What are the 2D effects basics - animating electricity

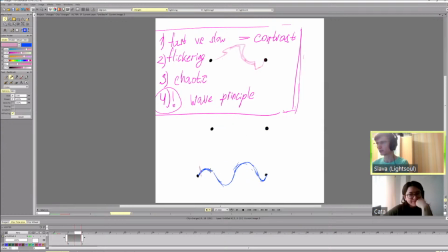So with each frame, our form travels around this amount of space, this distance. We can let it accelerate a bit in the middle. So we need at least 2 more frames. So let's do 2 more frames here.
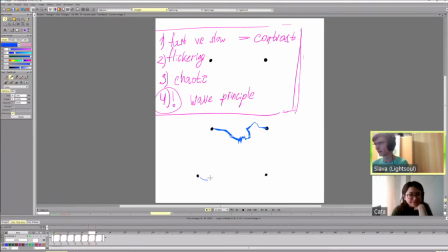So let's do frame 1. This shape increases, this shape goes forward. This shape goes forward to the right.
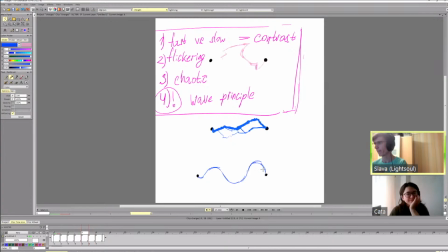And let's do 1 more frame. And for this one, let's see. Okay, so we have this light table.
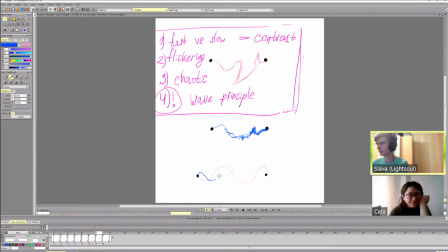And now we can see how to transition between these 2 frames so that the forms arrive where they need to. Okay.
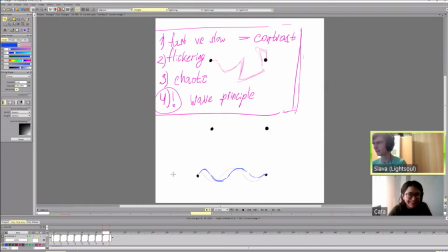And now we'll color this in the right color. Okay, so now we have this. Let's disable this part. Okay, now we have this. It's a wave.
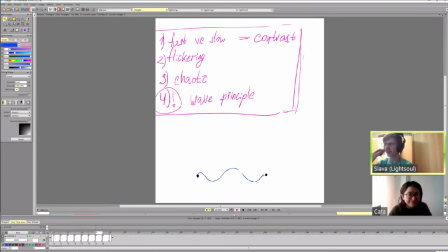It's not really electricity yet, and it's a bit too fast. So let's put it on 2s, on 12 frames per second for now. So now let's make an electricity out of it. So how do we make it more electrical?
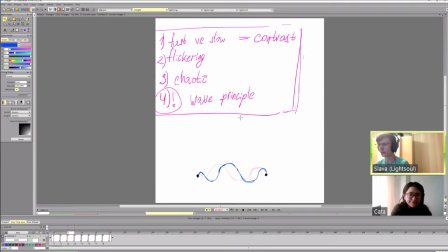So coming back to our nodes, going back to our nodes, we can add flickering. So if we want to add flickering, what does it mean? So the simplest way,
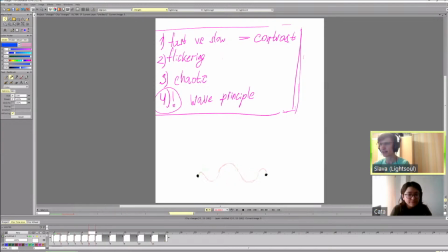and not the best way, but still working, we can delete every second drawing if we held the frames on 2s. So we show 1 drawing and 1 empty cell, 1 drawing, 1 empty cell.
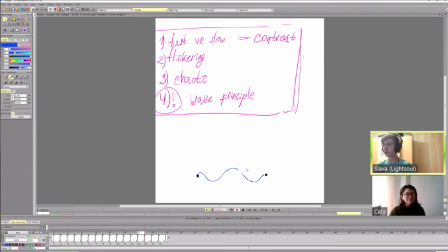And this creates flickering, which will already give us some kind of definition of electricity. It looks kind of broken up in space, and we have some kind of on and off, on and off, on and off.
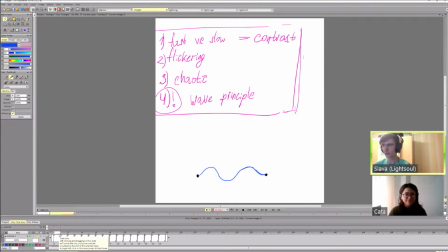So this already gives us something. Now I'll save this and duplicate the layer just in case. Now let's add the second scene. which was the first thing. So fast versus slow. So now everything is fast and nothing is slow.
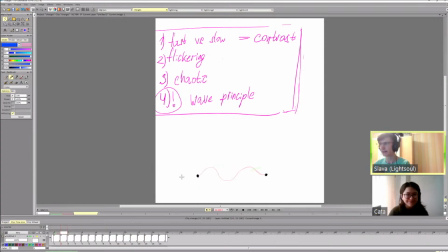So let's add in some places, instead of an empty frame, we'll add a slower motion or a slower change between the frames. So for example, here,
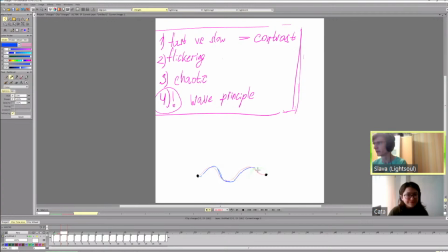we'll add a frame instead of an empty one, where it moves, but just a bit. And here, we'll add a frame which, let's add a frame here, which is a bit closer to the first frame than to the second frame.
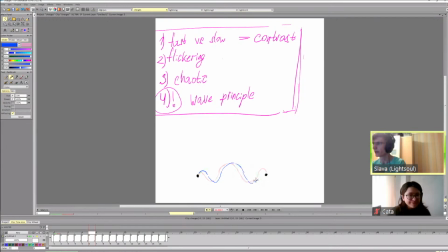Okay. So now we're not skipping every frame. Instead, we have a frame, slower frame. We have a frame, empty frame. We have a frame, slower frame, frame, empty frame.
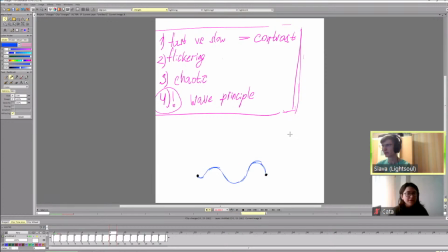Let's keep this empty. Keep this as is, keep this as is. And let's add a frame here, which is closer to the second frame, the green one. So what does it give us? It will give us uneven motion.